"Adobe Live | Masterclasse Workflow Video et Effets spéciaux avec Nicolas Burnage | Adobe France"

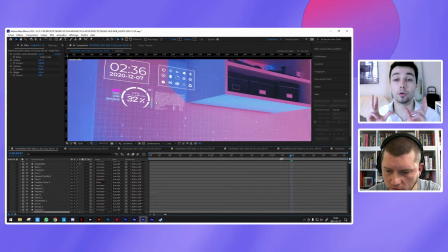33:46 Et après, en fait, étant donné que ce sont des éléments c'est des éléments lumineux en fait,
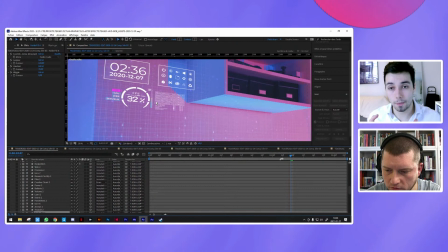33:52 mais l'idée, c'est de les afficher comme s'ils étaient affichés à travers une vitre, d'où la grille 3D,
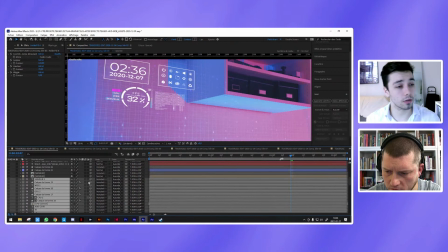33:58 etc. Et en fait, j'ai redupliqué tous ces éléments-là, que vous pouvez voir en gris ici.
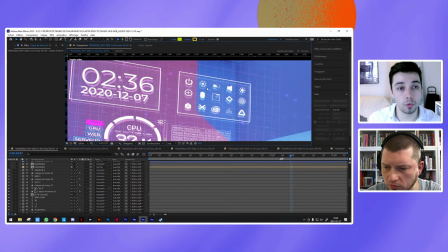34:05 Donc, je les ai mis un petit peu plus loin dans mon espace 3D. Je leur ai mis une opacité et à certains, j'ai mis un peu de flou, en fait.
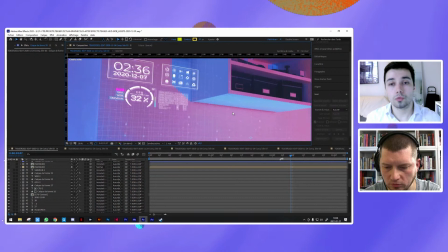34:13 Et ça me permet, en fait, justement, de les rendre un peu moins parfaits. C'est-à-dire que, justement, quand on filme quelque chose, il y a toujours, par exemple, un petit défaut.
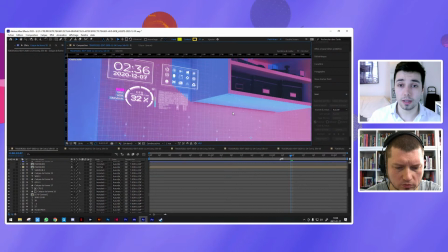34:23 C'est pareil quand on filme en anamorphique, il y a des défauts créés par la lentille anamorphique.
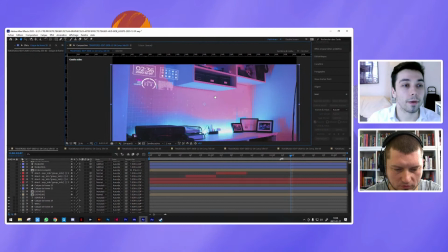34:29 Mais c'est des trucs, c'est pour ça qu'on tourne avec. C'est-à-dire que c'est des trucs assez esthétiques.
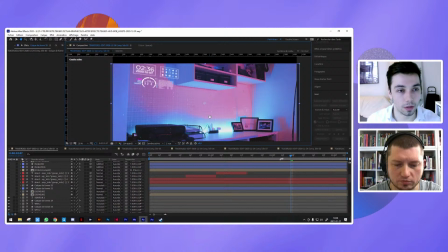34:35 Mais bon, là, donc, du coup, en fait, ça donne un peu cet effet double, un peu flou,
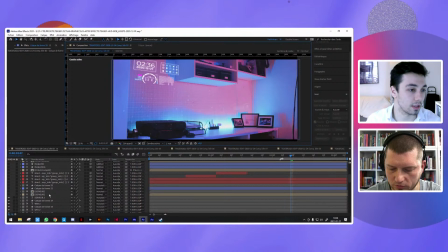34:41 qui correspond, on va dire, avec la réalité des choses, si je puis dire.
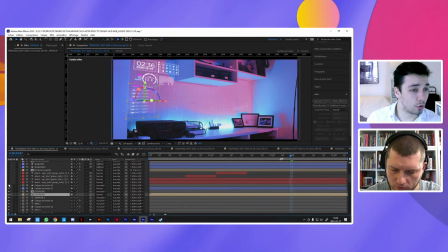34:48 Et ainsi de suite, en fait, avec de plus en plus d'éléments,
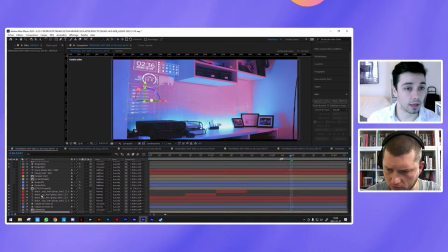34:52 des éléments qui sont préanimés, des éléments qui sont créés exprès pour, des éléments étalocomp.
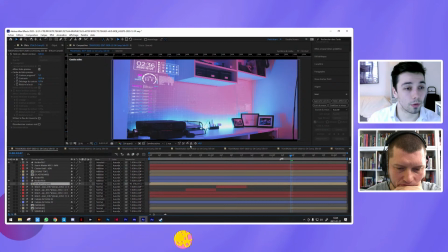35:00 Non, ça c'est... Alors, ensuite, j'ai...
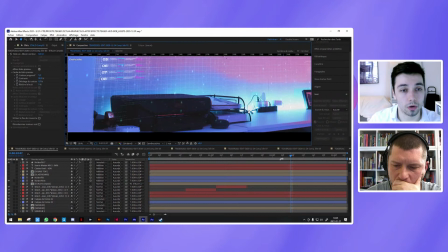35:04 parce que là, bon, un problème qu'on a, c'est que vous voyez que j'ai plein d'éléments qui dépassent,
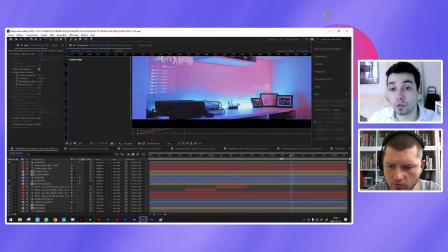35:10 par exemple, sur l'imprimante, sur les prises électriques, sur les cadres ici. Et bah, ça casse un peu toute l'illusion.
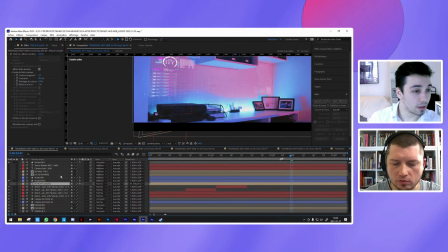35:17 Donc, je viens remettre une nouvelle instance de mon plan que je vais utiliser.
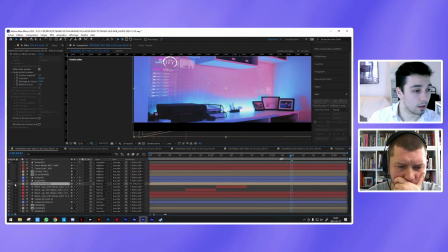35:24 Alors, là-dessus, j'ai utilisé le roto-pinceau, d'ailleurs. On ne le voit pas là parce qu'en fait, il est sur ça.
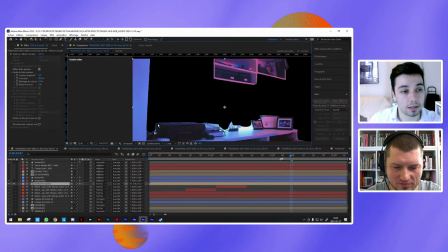35:33 si je n'affiche que ça. Et vous voyez qu'en fait, j'ai masqué uniquement les parties où Bob est censé, et Bob et tout le, toute l'interface hein, est censé être vue. Donc par exemple, l'imprimante, on la voit et elle revient par-dessus.
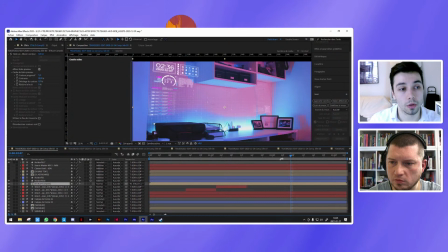35:50 Et donc du coup, on garde en fait une certaine,
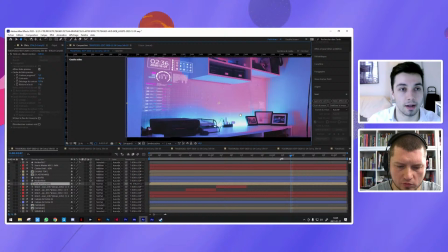35:54 un certain ordre de priorité, une hiérarchie, on va dire, entre les affichages et les éléments réels.
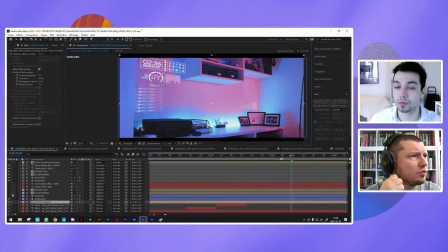36:03 J'ai histoire de ne pas l'oublier tout à l'heure, il y a Alex Mia qui demande est-ce que le template pour découpage technique que tu as montré tout à l'heure, qui t'avait été fourni par je ne sais plus qui,
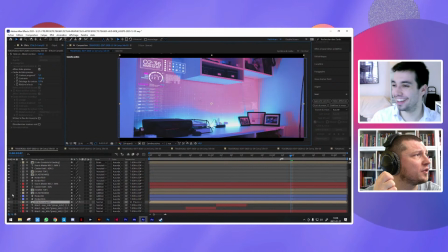36:12 dans les remerciements,
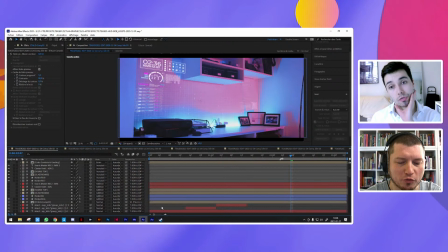36:16 et est-ce qu'il est disponible, est-ce qu'il est téléchargeable ou est-ce que c'est vraiment du perso et va falloir vous reconstruire le vôtre?
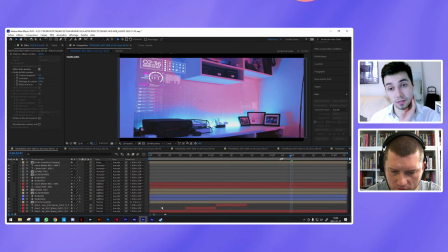36:22 Pour le coup, c'est vraiment Gaël qui l'a fait. C'est quelque chose qu'il a fait avec Google Sheets. Oui. Et en fait, c'est pas très compliqué à faire, hein. C'est vraiment la seule chose qui est un peu compliquée éventuellement, c'est les listes, et encore ça c'est pas très dur.
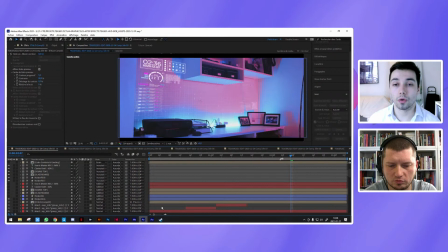36:37 Non, c'est, voilà, pas de souci. Le template de découpage technique, en vrai, ce qui est important, c'est de le penser par rapport à ce dont vous avez besoin, ce que vous voulez mettre dedans,
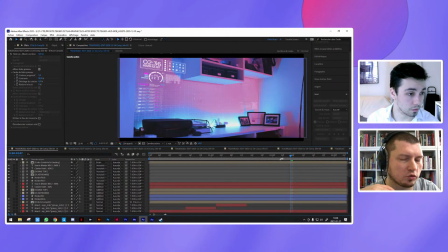36:48 et que ce soit pratique pour vous, non seulement à remplir, mais aussi à lire derrière. Ouais, de toute façon, peut-être que la reco sur ça,
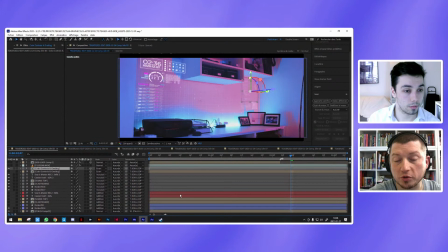36:55 c'est effectivement regarder ce que Nicolas avait posté en vous prenant le replay tranquillement et regarder si là-dedans il y a des trucs qui sont cohérents pour vous,
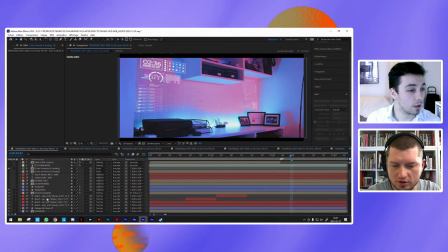37:03 parce qu'au final c'est juste un tableur et ça va. C'est ça. C'est pratique. Okay, merci. Et donc, écoute, ainsi de suite, hein, on continue de rajouter des éléments par-ci par-là.
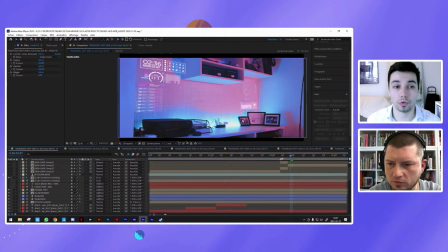37:15 Là, dans le coin en bas à droite, on a rajouté tous les contrôles de souris et de clavier. C'est les mêmes visuels que vous pouvez voir dans les tutos quand je vous explique comment faire quel clic
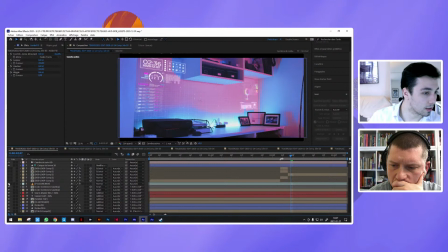37:28 on fait ou quelle touche on appuie pour faire certains raccourcis clavier, etc. Les textes, il y a plein de choses.
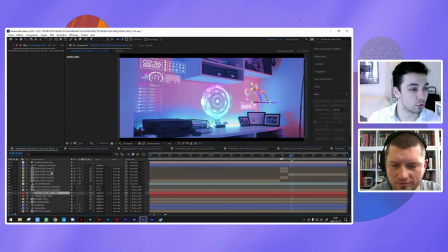37:36 Et on finit avec Bob qui surplombe tout le reste de la composition.
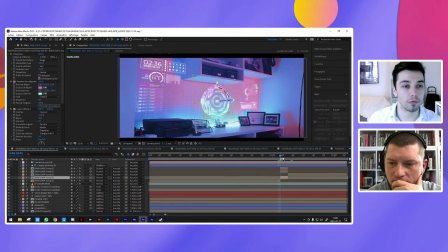37:44 On a plusieurs, en fait, pareil, on a plusieurs calques de Bob. Parce qu'en fait, il y a un moment où Bob bug un petit peu.